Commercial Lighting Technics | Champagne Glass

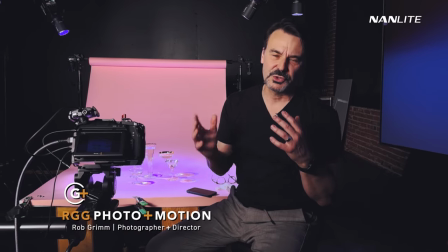(0:00)
Normally when I do these tutorials, I kind of show you the process, walk you through it, and then I show you the end result.
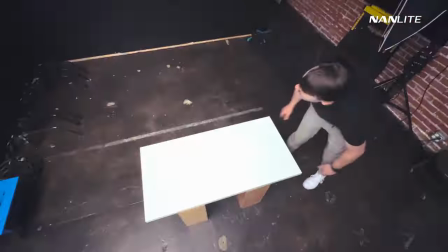(0:05)
This time we're actually going to do it backwards.
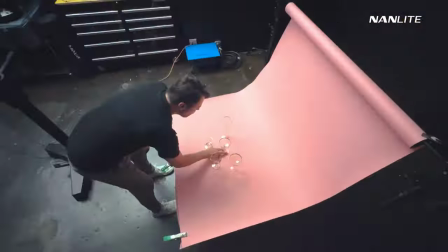(0:07)
We're just going to start off by taking a look at the set, taking a look at the final result, and then we're actually going to walk through how we achieve that.
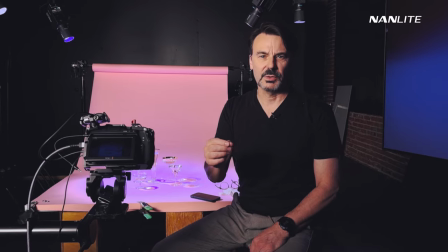(0:16)
So first of all, let's talk about how we put the set together, which is super simple.
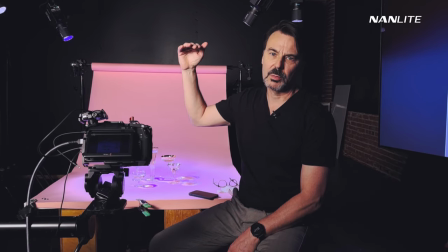(0:20)
I needed it to be fairly low because of the height of my marble and how low the lights are hanging down off of them.
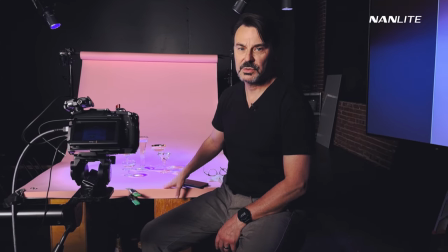(0:26)
So I just used a few Apple boxes, put a white surface on top of it, rolled out a piece of pink seamless,
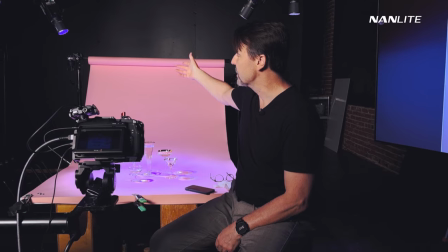(0:32)
just a four foot wide pink, and that is sitting on C-Stands, and that's our entire set.
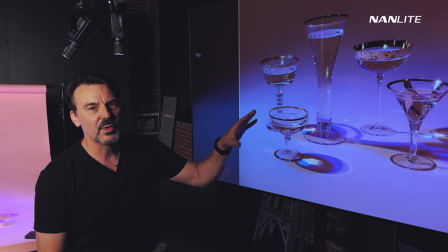(0:38)
So let's look at the set as the camera's seeing it right now. So we've got all five glasses out there, and remember in this final little piece, it's square formatted,
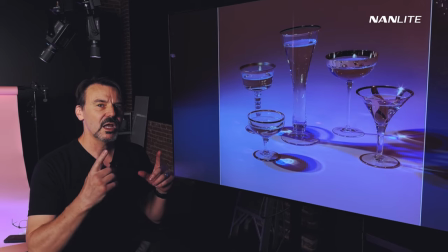(0:47)
so we've got our markings for that, so we know where everything is landing, and as you know the shadow is moving around on a single glass of champagne,
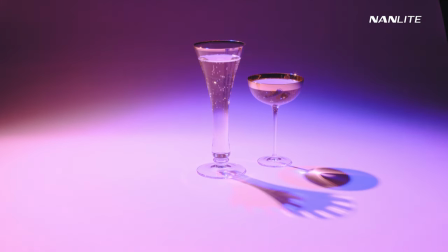(0:54)
then another one pops up and it changes direction then another one so we go one two three four five
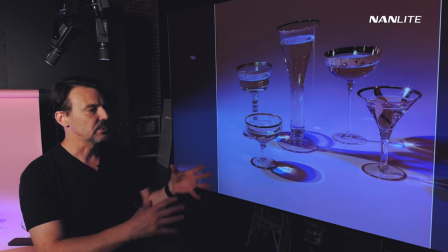(0:59)
in reality we're working five four three two one so we're starting with all five of the champagne glasses
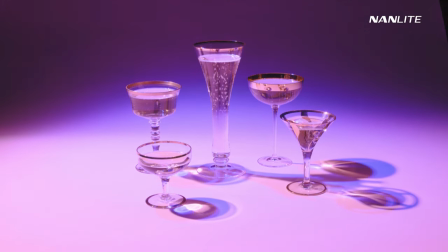(1:05)
out there everything is filled our orbit is moving around moving the light around we're going
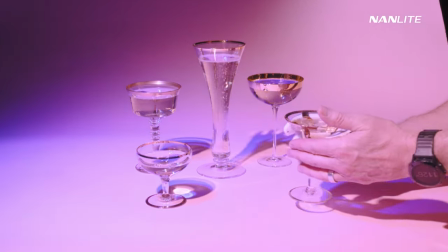(1:10)
in both directions we pull the glass then we do it again and pull the glass and do it again so
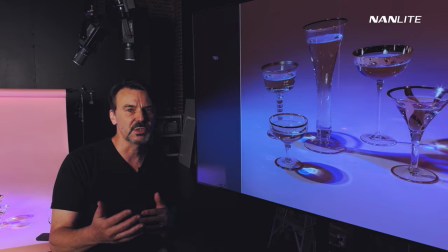(1:16)
that in post-production we can build it up and you wind up seeing that final result where we get the champagne glasses going one,
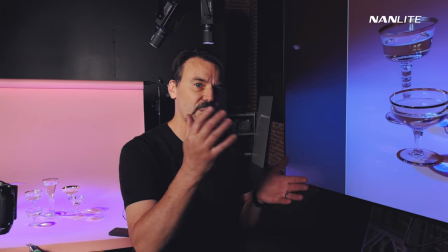(1:23)
two, three, four, five, boom.
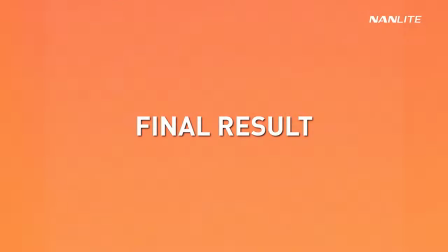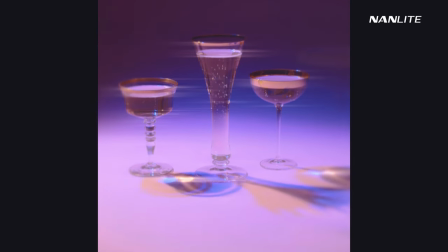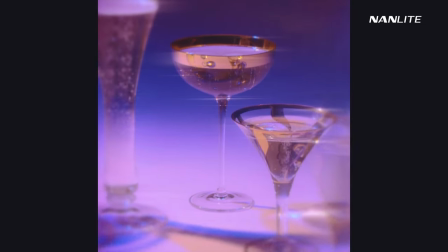For the lights themselves, I'm actually using four of the Forza 60s. I'm doing that for a couple of reasons.
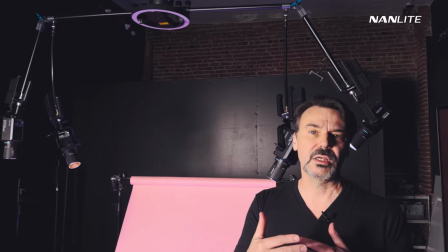(1:47)
Number one, I really wanted to kind of layer the lighting. I wanted to build it up. There's some subtleties in there that you see.
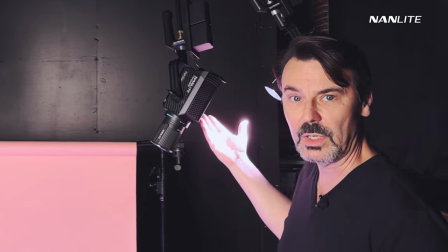(1:53)
We've got our main light, which is this guy right here. You can see that it's white, right? And that's giving me the majority of the light coming across.
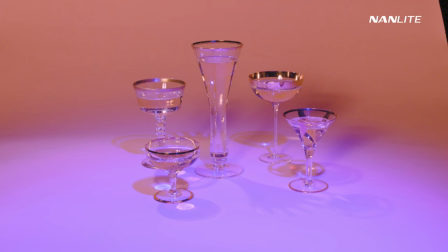(2:02)
Our second light is the blue light, and that's giving me those really cool blue shadows that are filling in, right?
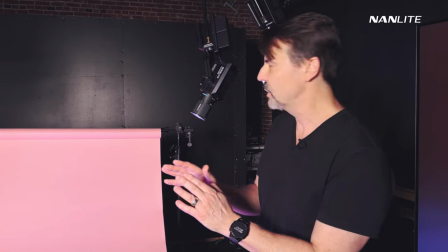(2:09)
And I'm getting just that little bit of yellow and blue, the two combined, and it's basically coming from here.
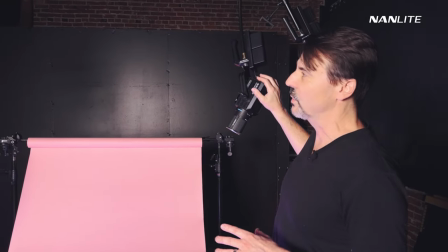(2:15)
On the other side, I've got to completely balance the orbit out. If this thing isn't balanced, it's not going to rotate, right?
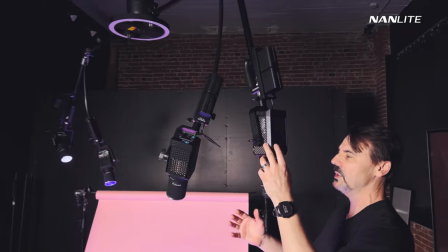(2:23)
So, we've got two other lights here. One of them is just barely casting a little pink warmth
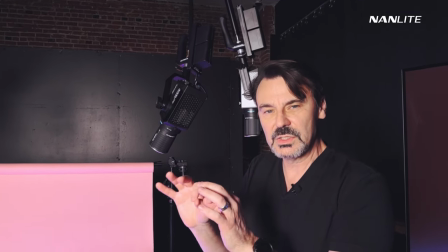(2:31)
that's going into the shadows just to give it a little bit of oomph.
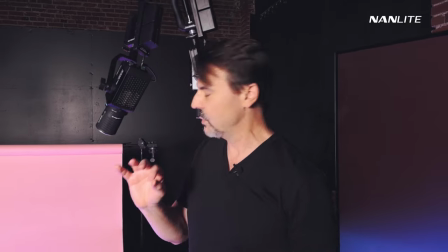(2:36)
But it's really kind of being highlighted on the glassware itself. It's kind of coming up in the golds and those gold rims.
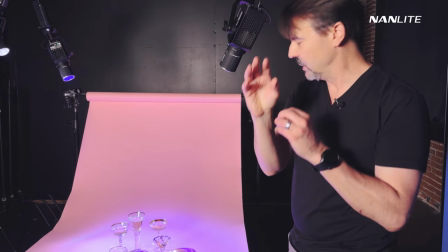(2:44)
It's just giving us that little bit of bling, which I really, really love.
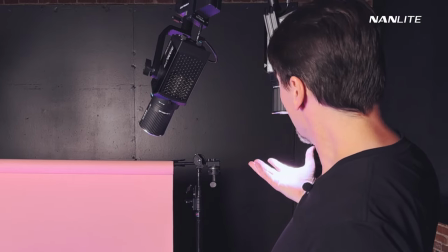(2:49)
The second one is almost white.
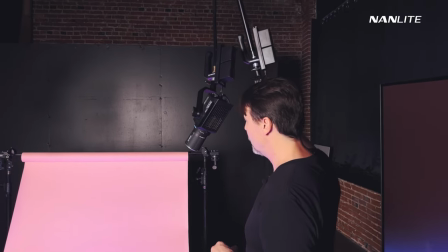(2:52)
It's just got a little hair bit of pink in it, and when it goes around, it hits the background and it becomes really bright.
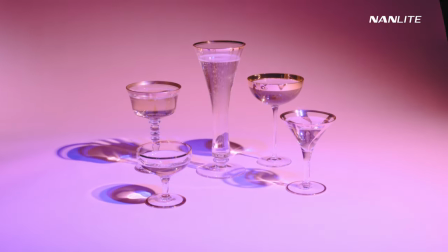(3:01)
So we're getting this almost contradiction between the darker set with the deep blue.
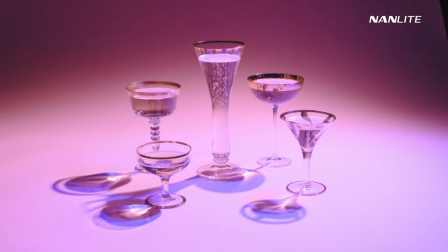(3:07)
It's almost a day and night type scene, right? That's kind of what we wound up with, which I was really a big fan of.
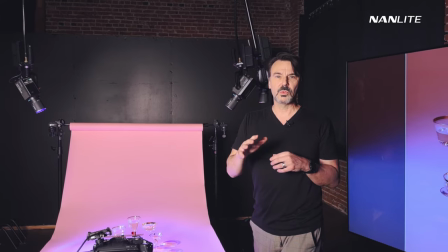(3:13)
So mounting all this stuff on the marble orbit was actually pretty much a snap.
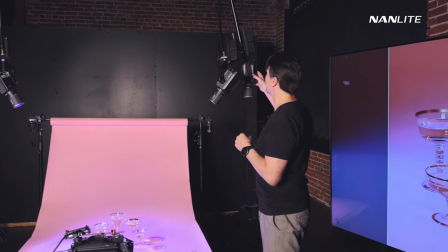(3:18)
So there are a couple cool things that are happening.
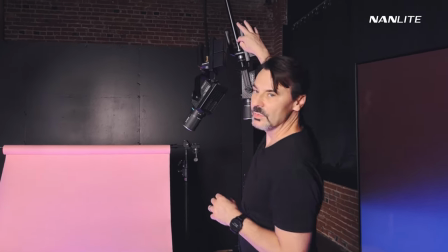(3:20)
Number one, when I swing these arms down, the very end of the arms, I can just thread a stud into it.
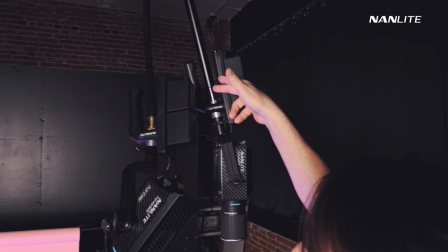(3:27)
It's got a quarter 20 or 3 8 in the bottom of it so I can thread this handle right into it and suspend my light upside down there's
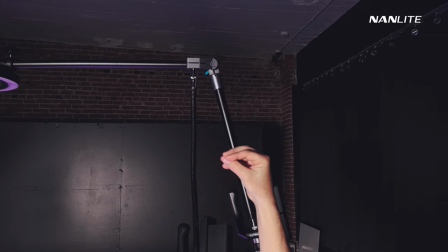(3:36)
also a 3 8 thread up above in the bracket in the actual mechanism and I could thread another arm into it so I have this
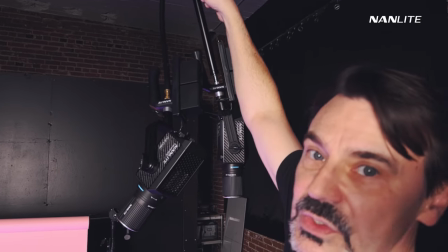(3:45)
flex arm that's coming down it's got a stud on one end that's threaded right into it with a
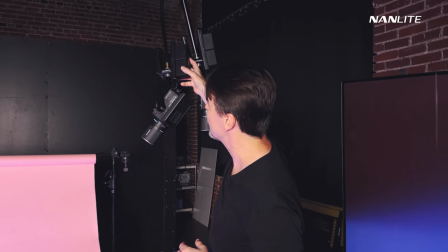(3:49)
stud on the other that I can put the light on to and it's really that simple.
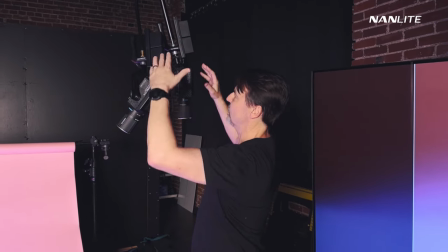(3:55)
Now again, one more thing to notice, the lights are coming down this way but for balance on the other side
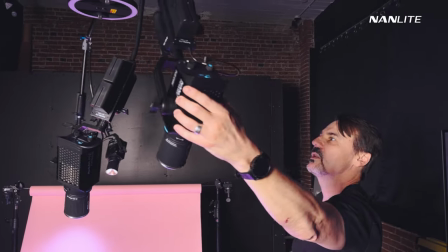(4:03)
I have to have the other gooseneck arm going slightly in the other direction,
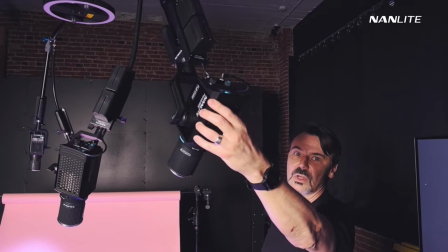(4:09)
right?